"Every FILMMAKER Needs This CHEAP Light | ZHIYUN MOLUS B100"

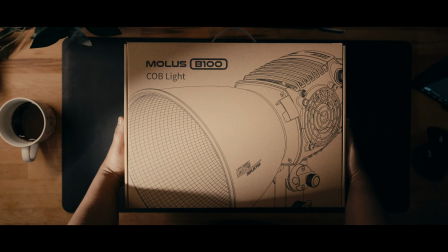(0:00)
It's not every day I get excited about new lights, but the Jun Molis line changed that.
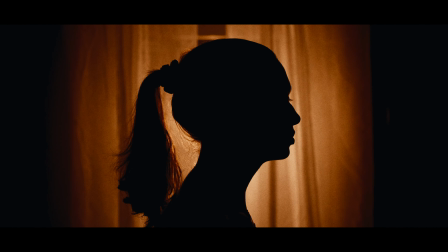(0:09)
Let's hop in and take a look at this beauty and see what all the hype is about.
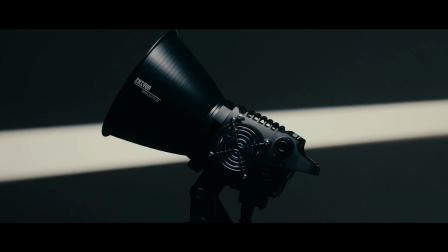I want to introduce you guys to the Jun B100 Molis, which is one out of the four new lights from this series.
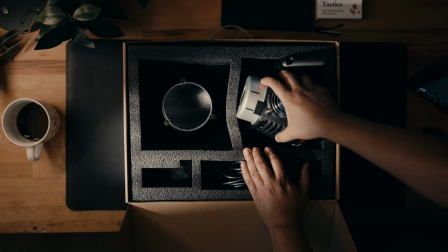(0:32)
At a glance, you can tell that it's tiny and it's lightweight, but I'm not going to lie to you, this tiny light is jam-packed to the brim with features. The first thing I noticed when I opened the package was that this light doesn't have that huge power adapter.
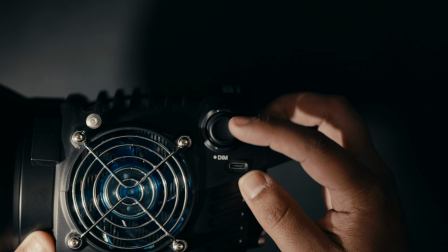(0:43)
Everything is built in directly into the light, so this thing is literally the definition of plug and play.
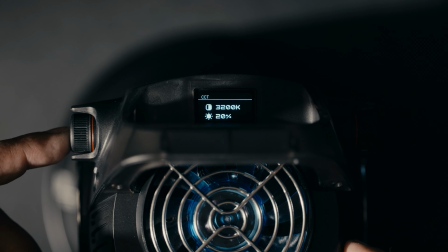(0:48)
So where are the controls you may ask? All the controls are built into the side of the light and they're clicky, so if you click it, it goes up in 20% intervals and then I could just fine tune from there, so I love that. And on the right side of it, you have the color temperature, so you could do the same thing.
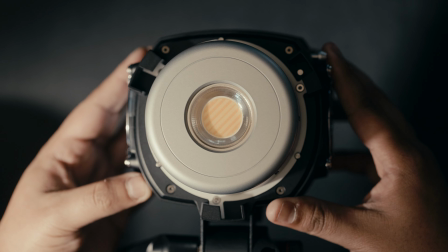(1:03)
It's either the wheel or you could click it and it hops between different color temperatures honestly it's pretty nice and yes this
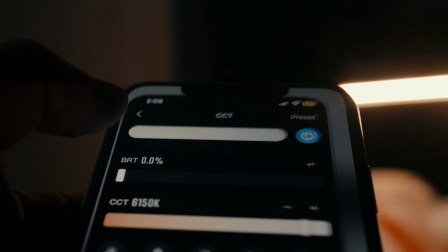(1:10)
little guy is bicolor so you can control the temperature off the sides so that begs the question how am i going to control the light if i hoist it up six
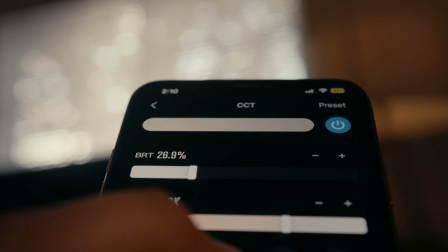(1:17)
feet in the air just control it from the zy vega i don't know about you guys but using the control off an app has always been my go-to it's almost like having a like a little gaffer in your pocket especially on solo shoots where you're moving quick and you gotta move lights
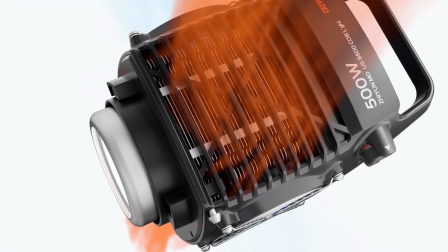(1:31)
and you're like oh that's a little too dark well you just slide and you're good and they put this cooling system inside that has two pressure sensors, but that's the cooling system that they use all the way from the 100 to the 500 watt light. Pretty cool stuff, huh?
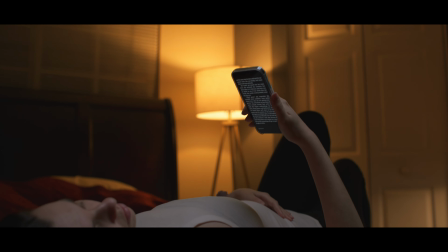(1:43)
Okay, that's enough of the nerdy stuff. Let's go actually use these lights so we can talk about the performance and the quality of this light.
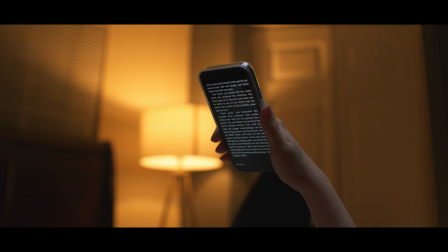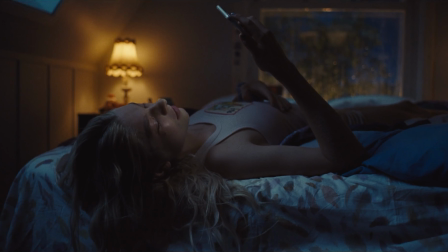(1:54)
To test these lights, I decided to get a couple reference images and try to match them as best as I possibly could.
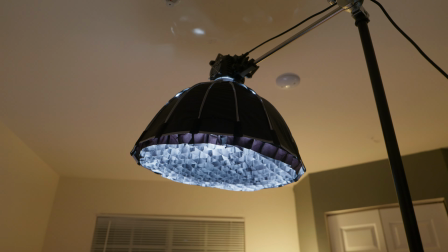(2:00)
The first reference shot that we tried to match was this one from Euphoria.
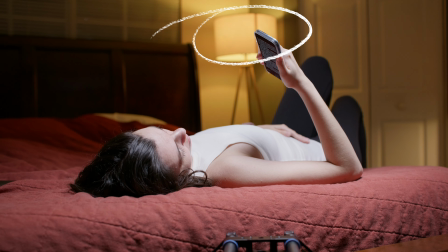(2:03)
So first, I hoisted up the light above and I angled it on top of Julie to get that top down lighting to match the one in the reference image.
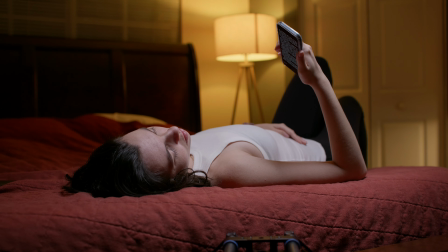(2:10)
So to start, I adjusted the light in the background to match the bulb. And once I dialed that in, we could see that the light that's coming overhead from the B100 is way too bright.
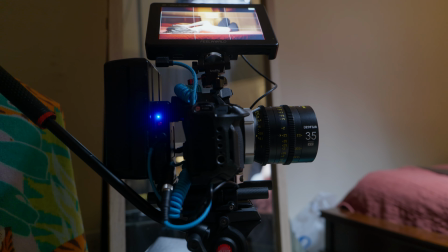(2:19)
So I dropped it. It was at 8.9% and I had to drop it down all the way to 1% to match.
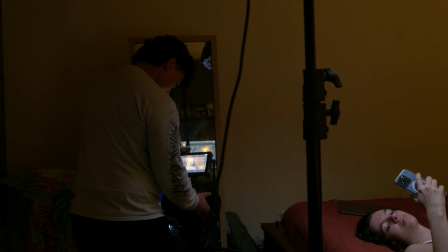(2:24)
This whole time, I was just using false color to make sure that nothing was overexposed or underexposed.
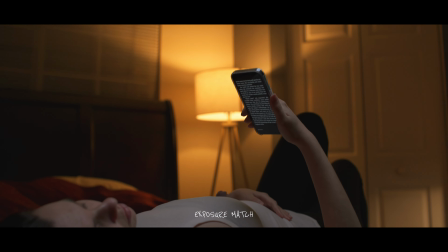(2:30)
Once I dialed those lights in, I just rolled the camera and I pushed in and we got this shot.
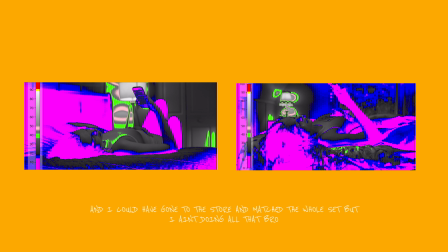(2:35)
So yeah, here's a before and after and a look at the false color from the grade that we got from the reference. We matched the exposure, so it's pretty similar. I'm not going to lie to you, I usually get super nervous when I have to rig lights overhead like that,
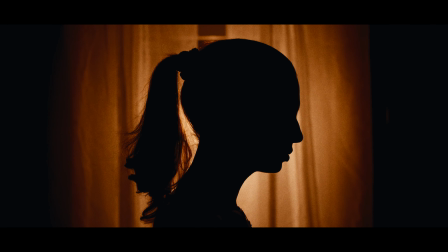(2:49)
because most lights are really heavy, and I always sandbag my C-Stands, and you should too.
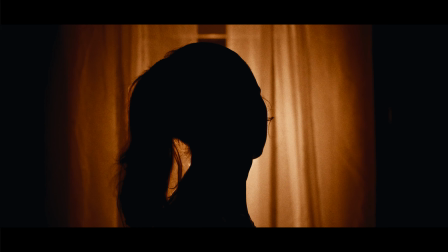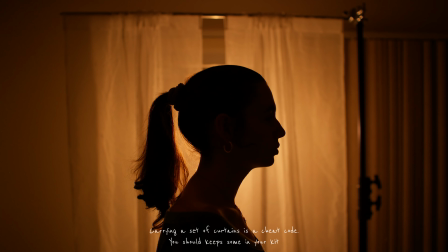(2:59)
The second light that we used as a reference was this hard light silhouette. I'm not going to lie, this is an extremely contrasty look, and it might not be your cup of tea, but I thought it was worth a shot.
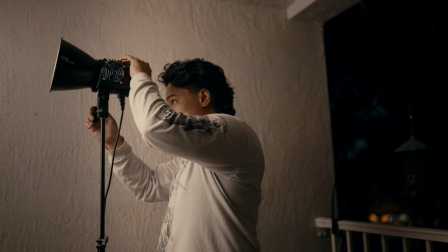(3:08)
For this one, I threw a couple curtains ends on top of a c-stand and I try to match it to make it look like the back window.
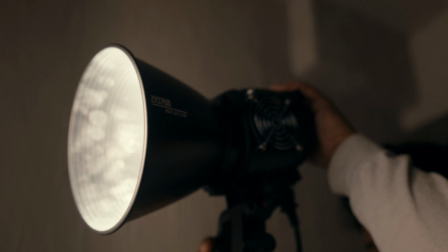(3:14)
After we finished setting that up, we put the light outside with the reflector and we just shot it through the light and I had
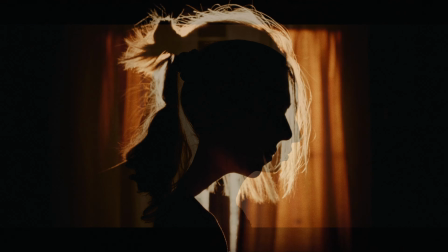(3:20)
it at 2700 around 8% just to get that warm light coming through the window.
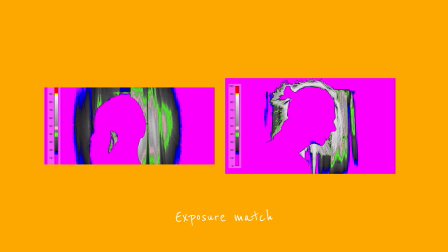(3:26)
Once we had the shot, I just graded it to match the reference image and this is what we got. And a look at the false color after the grade with the reference. What I noticed on this one is how bright this little light actually is so i only had it at eight percent and was bashing that hard light straight through the window and it honestly filled up my whole apartment the other thing i noticed was how easy it is to tilt the light from
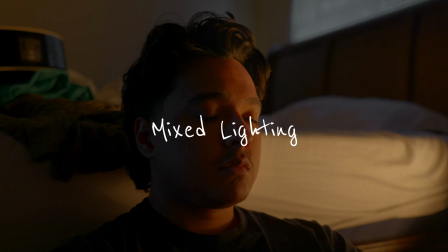(3:51)
the little handle that it has on top so it's just so intuitive you just twist the knob and then you can just push it up and down it's pretty nice and the